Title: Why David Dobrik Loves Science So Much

Number one, the video has to be visually compelling. Now, example of something that's not as visually compelling, two guys sitting in a car, talking talking to you. It's not visual enough for me to care if there's no audio. Someone once told me what makes a viral video and they say it's as simple as creating something that no one's ever seen. Now that doesn't necessarily mean it has to be something that's never been done before, it just has to be presented to an audience that's never seen it before. The first thing I did when I got on TikTok was I googled all my heroes. Are any of these people on here? And they were not. So I was like this is the moment that I could leap ahead. Generation Z had literally never seen some of the things that are as old as science experiments
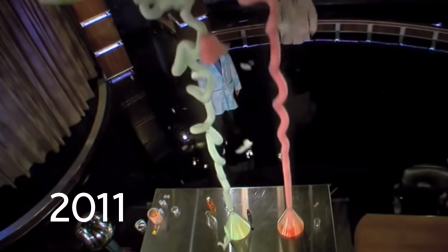293s
like for television had been around the second thing you need to pass the over-the-shoulder test is that you need to tell a story using only visuals so you have to have a defined act one act two act three without the use of audio so Nick what are we about to do right now so we're about to do the elephant toothpaste experiment Colin you feel With Nick, yeah, I feel safe. Hell yeah. You shouldn't. I mean, we inhaled, like, some random gas. This is really freaking me out. And I'm still alive. I mean, so far, so good.
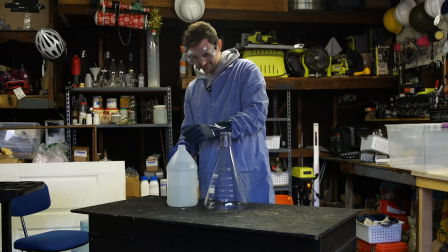324s
All right, so we're staying out of the garage for this one because Nick said this part of the experiment is very dangerous. Boom! It's messed up. Oh, I kind of jumped there. I feel like elephant toothpaste is actually one of the best examples of storytelling. So you kind of have the setup, which is, okay, here's the two liquids.
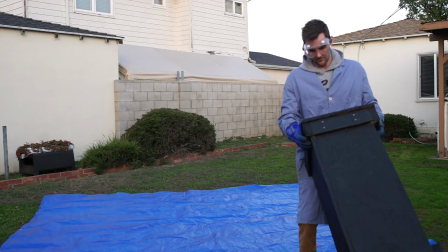345s
This is called the buildup. The tarp is going out. Experiments should happen pretty soon, but there's a lot of anticipation on our end here. Colin is all set to film this thing. Then you have the act two, which is like, all right, actually pouring it in there.
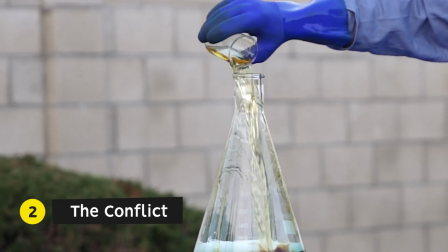359s
All right, so here we go. And then the perfect act three, which is, boom, the thing.
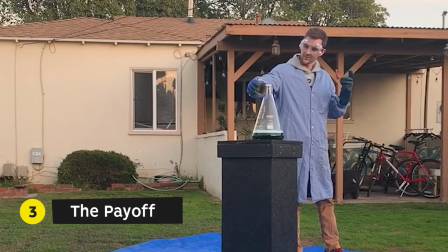365s
Pay off, yeah. Three, two, one. Pour it all in.
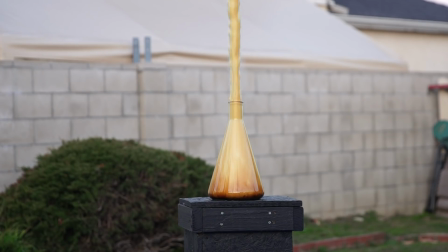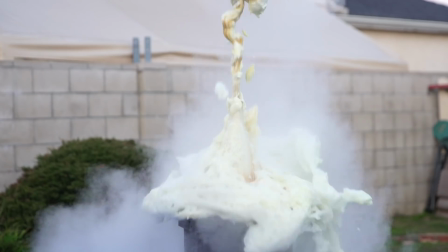Oh, that is, oh, look at that. That was so cool. That was amazing. I'm going to watch that again and again and again. Yeah. This exact experiment I feel like is one of the best embodiments of storytelling. Yeah. I never thought about that one. Yeah, you're right. That's actually like perfect. All of these videos that pass the over the shoulder test are so unique to right now.
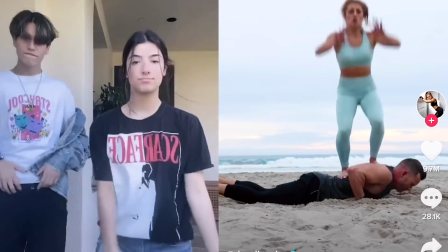404s
We're living in this world of scrolling entertainment, entertainment that's happening really rapidly and doesn't necessarily require our 100% attention.
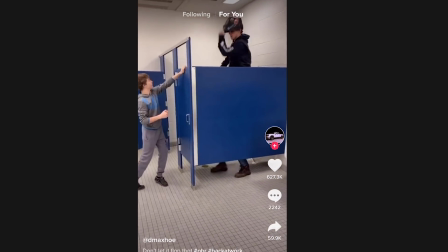412s
Like I'm sure so much of Instagram and TikTok is consumed in class where you have to scroll without audio and your teacher's talking to you, or at home when your parents are talking to you at the dinner table,
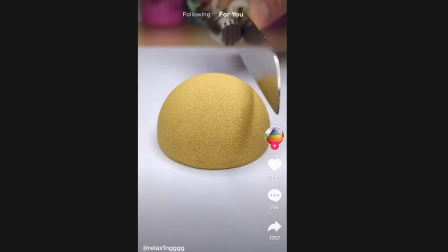421s
you're eating, there's so much happening while you're consuming entertainment. Oftentimes these videos are enhanced when the audio is turned on, but don't require it at all. Let's watch some highlights from Dobrik's channel without any audio.
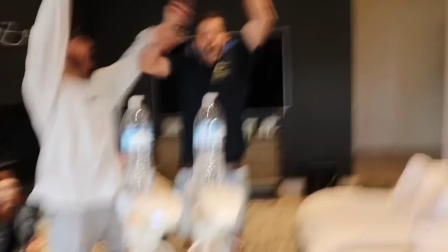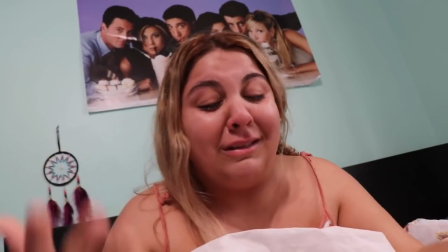440s
Even when you watch him gifting someone something, you totally understand the experience, and you can see and feel the emotion without hearing anything.
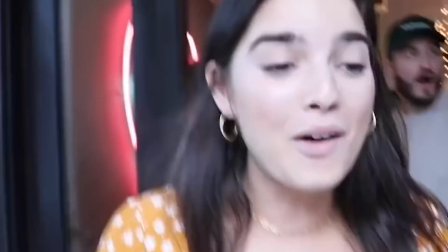448s
There's context, there's a buildup, and there's a payoff, all happening purely just with visuals. We're not saying you should make silent films, but it is a good test to see if you are making content that people will find interesting on today's platforms. And this over-the-shoulder test seems to be a recipe for virality. Because this video is about visual storytelling, we want to take a second to thank our sponsor, Storyblocks.
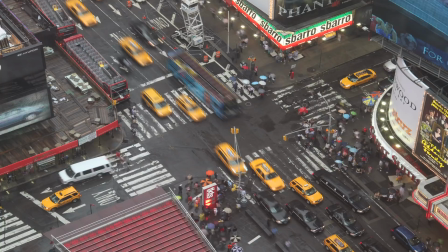470s
They have an entire library of incredible visuals that will help you tell a story and they actually help us tell stories all the time We needed some
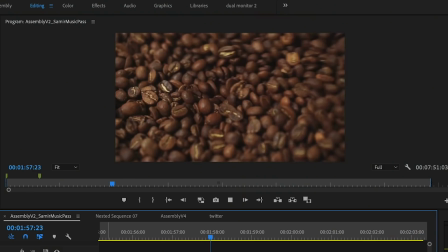477s
shots of coffee and people drinking coffee for our last video about Emma Chamberlain and her coffee company And we grabbed those from Storyblocks and Storyblocks doesn't just have visuals They have everything you would need to tell a story.